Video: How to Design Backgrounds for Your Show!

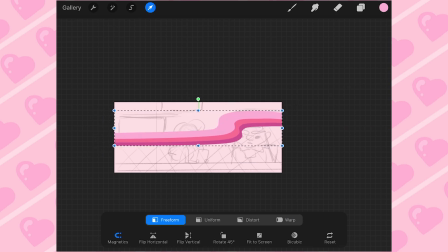[4:04]
Like I don't really care if a super duper pink sparkly newscasting room would be real, because this is the Demonic Crepes universe, and if I'm going to be spending hours on it, I want it to look as cute as possible.
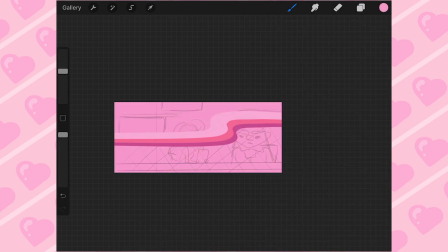[4:15]
I got some like totally Spies vibes. I got some totally like Powerpuff Girl vibes from this newscast room.
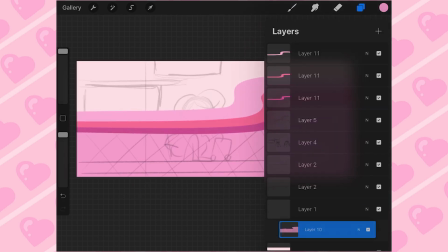[4:21]
Like if I had a newscast room, I'd want it to look like this. So here we go in with the little glass counter here.
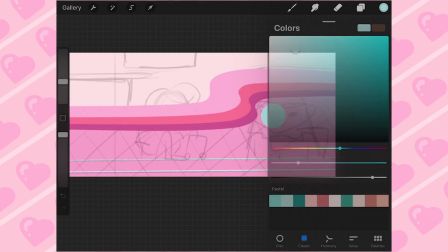[4:27]
I played around with a lot of textures. I'm trying to add more textures to my my backgrounds and my art in general.
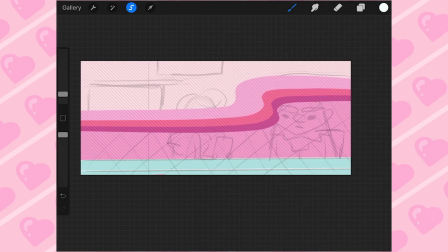[4:33]
You guys might not know this, but almost everything on the pilot and the short Sophie's Picnic Panic were all made in Photoshop,
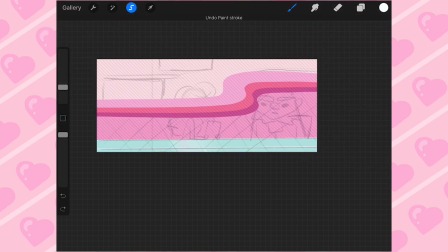[4:42]
and that was before I really dove like deep into Procreate. Procreate is a lot easier to use, a lot more user friendly.
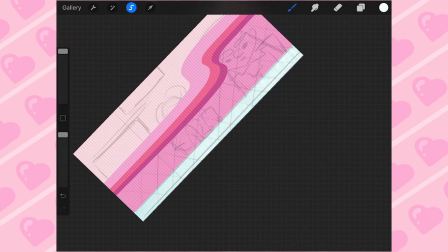[4:49]
The brushes are so much better. It's handheld, so you can I just did this like on the couch.
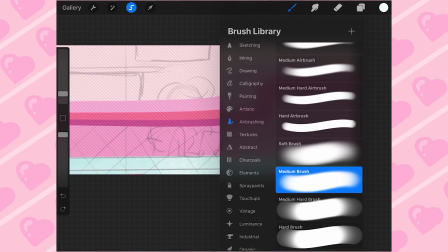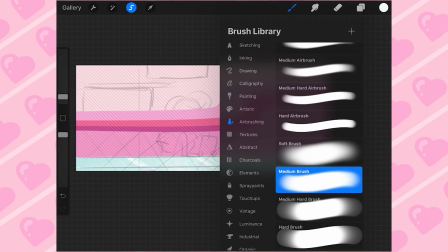[5:01]
So definitely be in mind of color. So something about the newscasters is I was planning on having them, you know, have like dark hair, dark clothes,
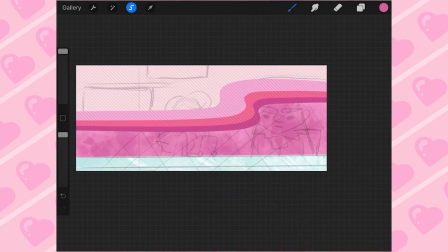[5:10]
so they would be kind of more like cool toned, because like especially in Sophie's Picnic Panic,
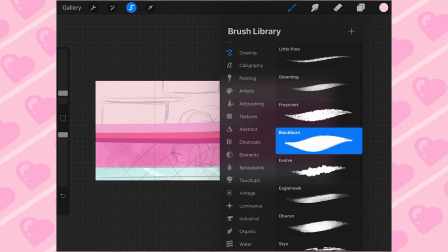[5:16]
that is a mouthful. They have like navy suits or like purpley blue suits, so I wanted to keep that in mind,
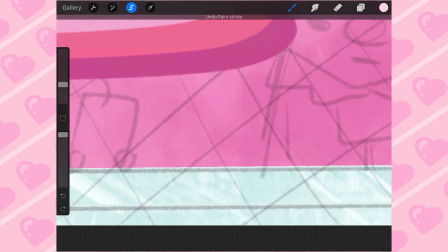[5:22]
that they're going to be kind of wearing more boring and adult colors, and I wanted the background to be super cute and super fun.
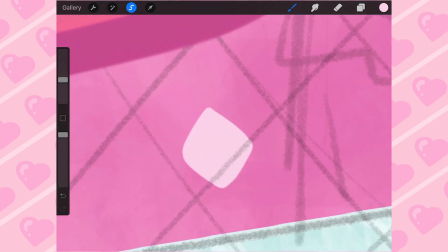[5:28]
So I'm adding these diamond patterns because I wanted more of those shapes like I saw in the newscast room.
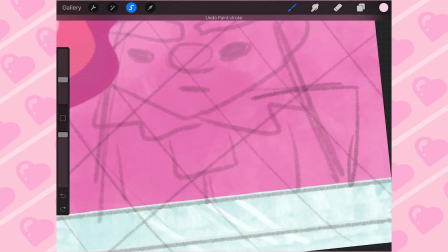[5:33]
And so I played around a lot with these, with like the opacity and the shape of the diamonds and how many there were.
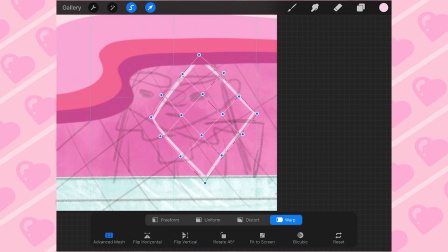[5:40]
And originally I just put them around the sketches of the news reporters, and then I was like, you know what, like what if they don't end up being there?
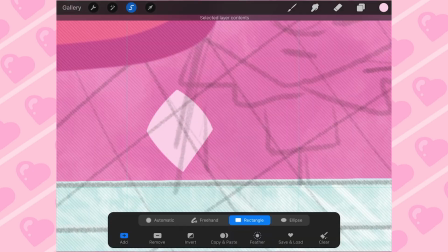[5:50]
So I put them, even if my character I knew was going to be in front of it, I still added it anyway just for integrity purposes.
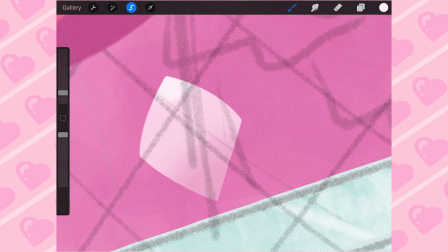[5:56]
So yeah, you can see we have a lady newscaster who will be played by my friend Sasha. This will all be in Japanese, so yeah, she's actually fluent.
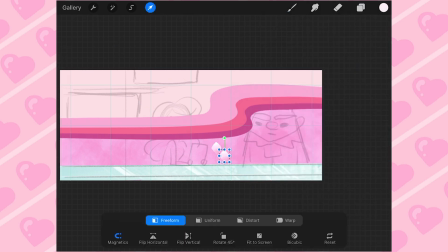[6:05]
I am not. I know a couple words. I studied abroad years ago, so she will be playing the lady newscaster.
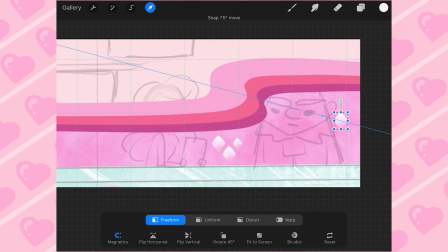[6:12]
Maybe we'll give her name. Maybe her name will be Sasha.
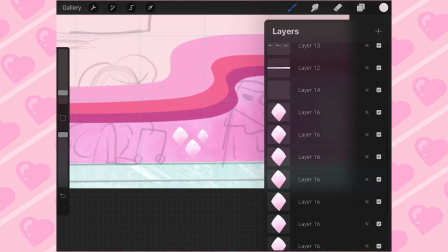[6:14]
And I'm gonna be playing the dude, and he's like gonna be like a one-word wonder, like he's just gonna go like yeah or something like that.
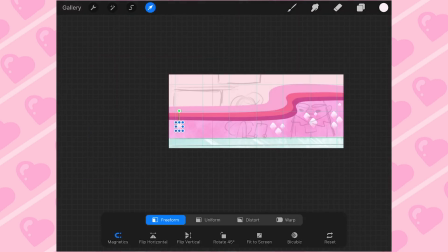[6:21]
So I'm gonna be playing the dude.
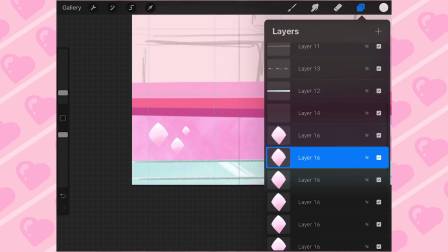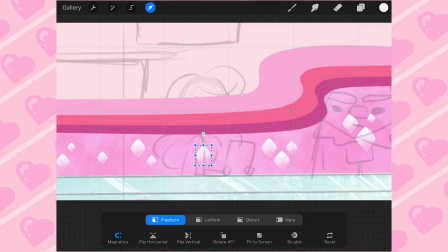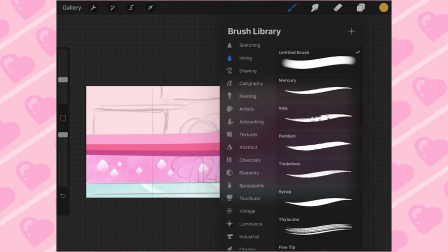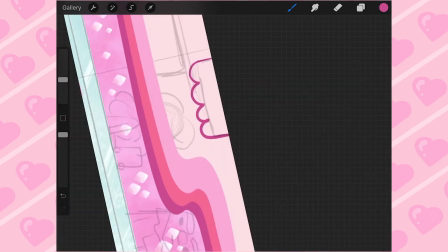[6:40]
I have the script all written up for the final trailer. I'm really excited to share it with you guys.
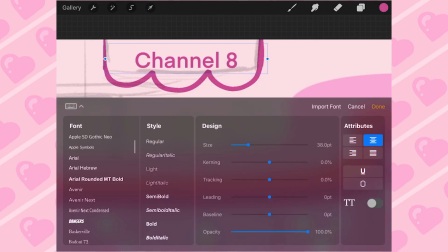[6:46]
It's going to be super duper fun. We're going to see more clips from the show, more clips from Sophie's Picnic Panic.
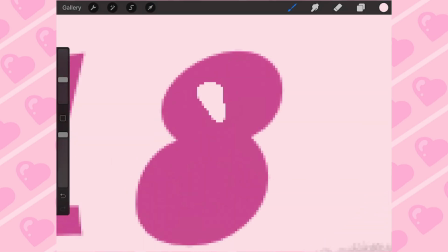[6:51]
And over here I'm drawing the little banner. It says Channel 8 on it.
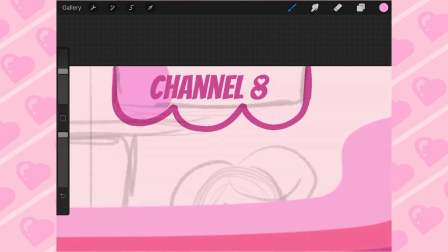[6:56]
I just 8's my favorite number. I had to pick a channel, so I liked number 8.
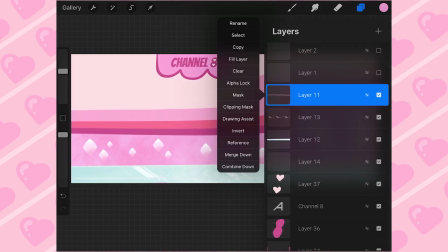[7:00]
I put little hearts in the 8 because I wanted to, and this is my world.
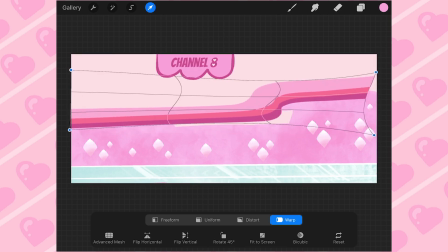[7:06]
My world is pink and has sparkly diamond glass counters for the news reporters. So you guys can see I like way lower the opacity on the newscasters in my original sketch, my original grid.
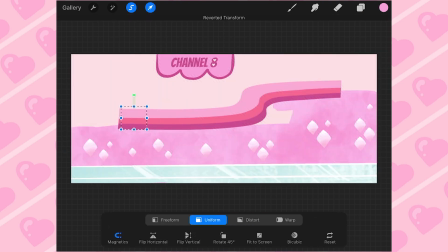[7:20]
Those of course will not be in the final rendition here. And also again, playing around with all these tools.
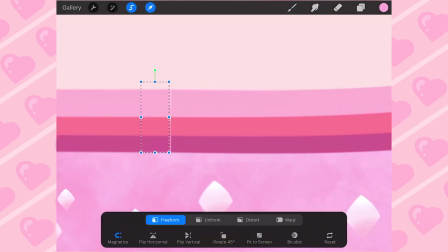[7:26]
I had a lot of fun messing around because usually I just do everything by hand and I don't use any who's-its and gadgets and stuff, so I've been looking more into that.
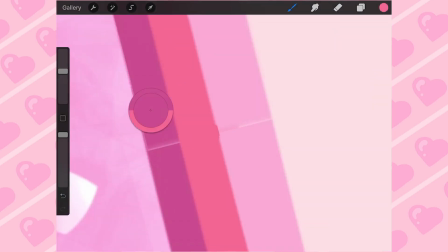[7:35]
So this has been super duper fun to do. It looks kind of 70s, looks kind of 60s.
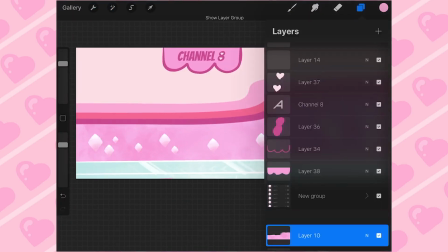[7:40]
I have no idea. So make sure, you know, and give myself enough room on the other end to have
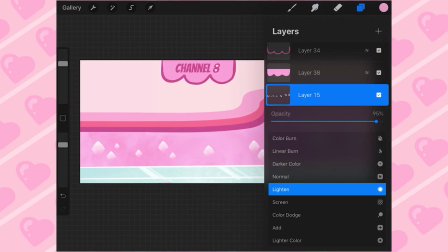[7:46]
the, you know, pan over and the lady can kind of point us to the little screen full of animation.
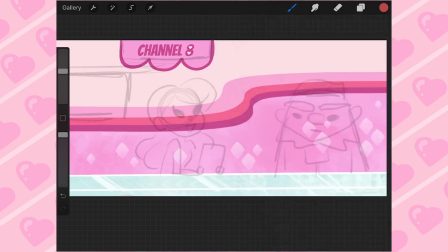[7:51]
I kind of designed this to be as little animation as possible. So I would be pulling up clips and stuff like that.
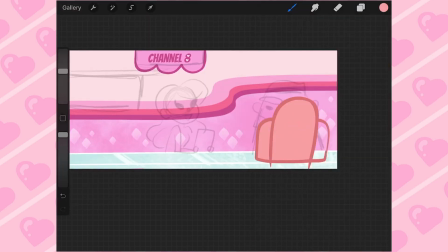[7:58]
Just gonna be talking about like monsters invading Tokyo and stuff like that.